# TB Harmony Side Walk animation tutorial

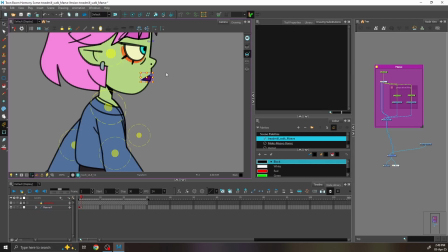331s
going to add a little perspective to the head when she's taking steps, so she's swaying a little bit left to right.
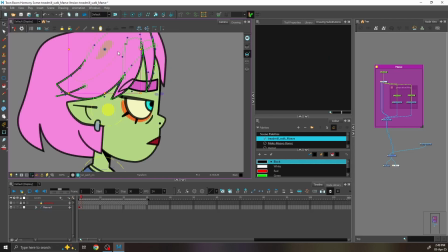341s
It's a very gentle movement, but it does add depth to the character.
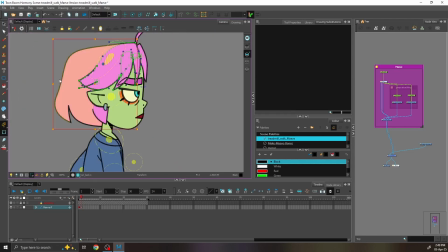So now I'm going to create in-betweens and create passing poses.
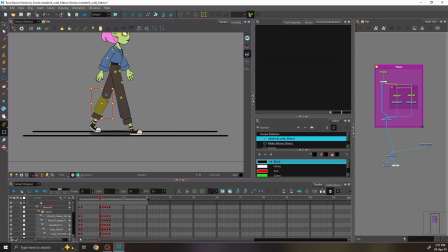362s
And I'll do that by spacing out the keys that I have created, tweening them, and then adjusting between the poses.
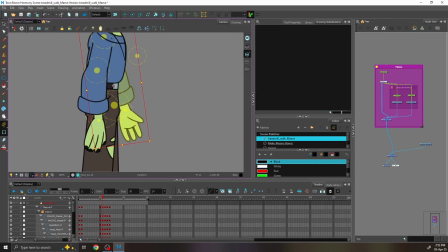You don't want to take a tween straight away because it will look very mechanic.
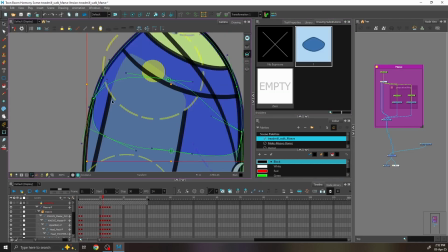390s
To make sure that a character looks like they have weight during their walk, the best thing is to
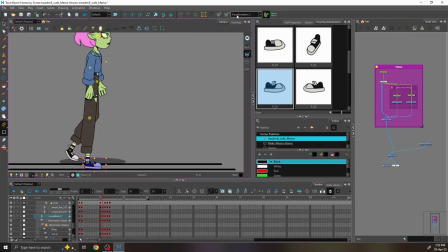396s
adjust the pose that you have from a tween and make sure that it looks as a standalone.
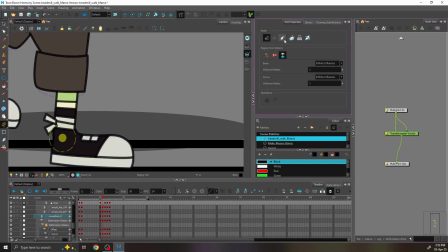404s
It looks good as a standalone pose.
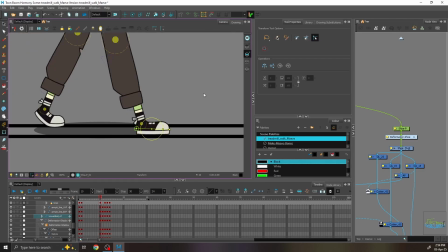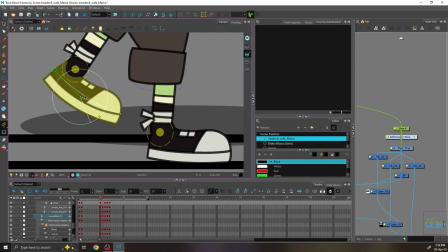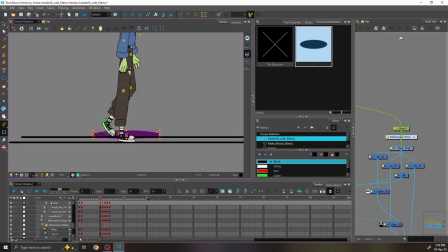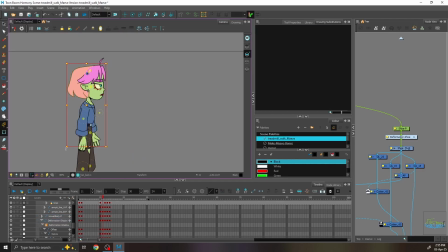423s
Here I'm adding a little bit on the hair as well.
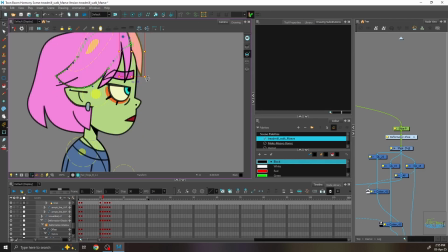426s
There's going to be a tiny bit of drag when she goes up, because we're adding our up and downs.
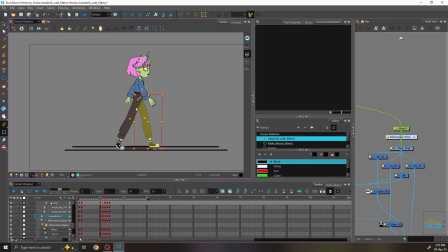432s
And that's why we're using the perspective lines as well, just to determine that the feet are staying on the line and they're not going up and down.
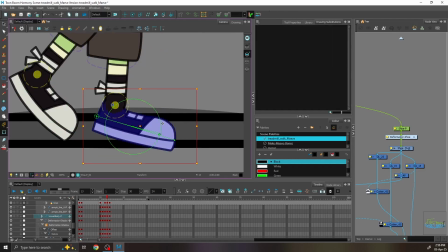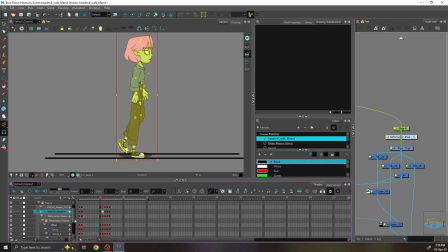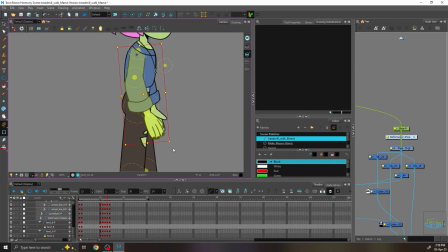467s
I'm adding a little bit of drag to the hands as well, but I will definitely adjust this towards the end in the animation
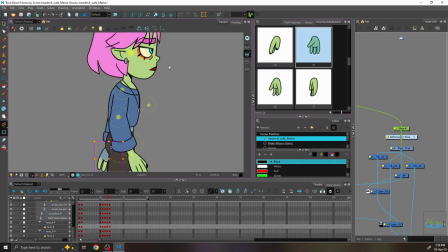475s
because I want to add a delay on the arms to make sure that the animation feels less mechanic.
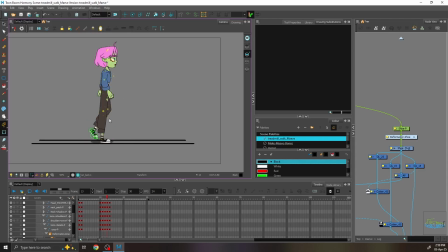482s
And a lot of the time adding a delay on the arms, on the hands, or on the head makes the animation feel more organic.
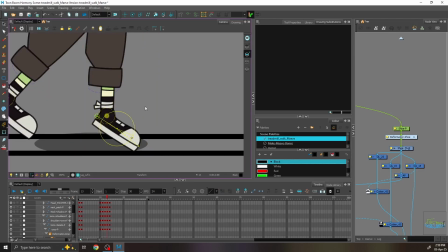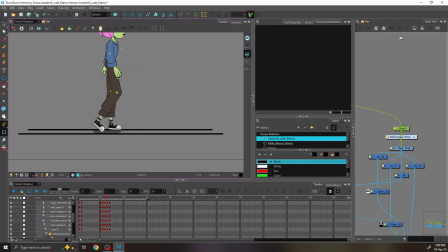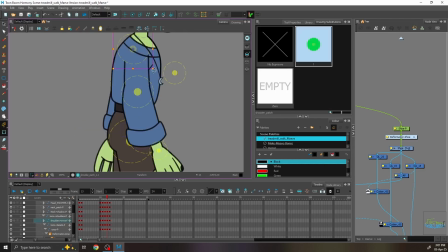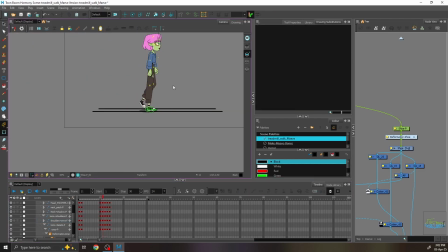Happy with this, and I'm going to copy it over, and now we're going to create more in between.
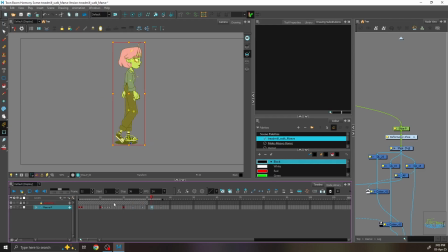544s
So I'm spacing out the keys that I have. I'm going to make sure that everything is keyframed, so I will stamp and make sure that there is a keyframe stamp on it. I'm not quite sure about the timing just yet, so I want to navigate it around by
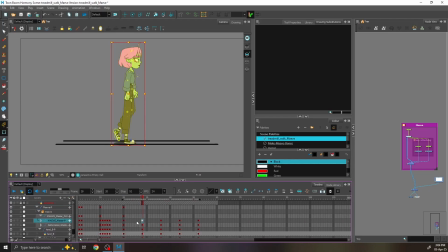565s
adding a lot more in betweens and kind of creating from there. So I'm going to start by halving the animation that I have.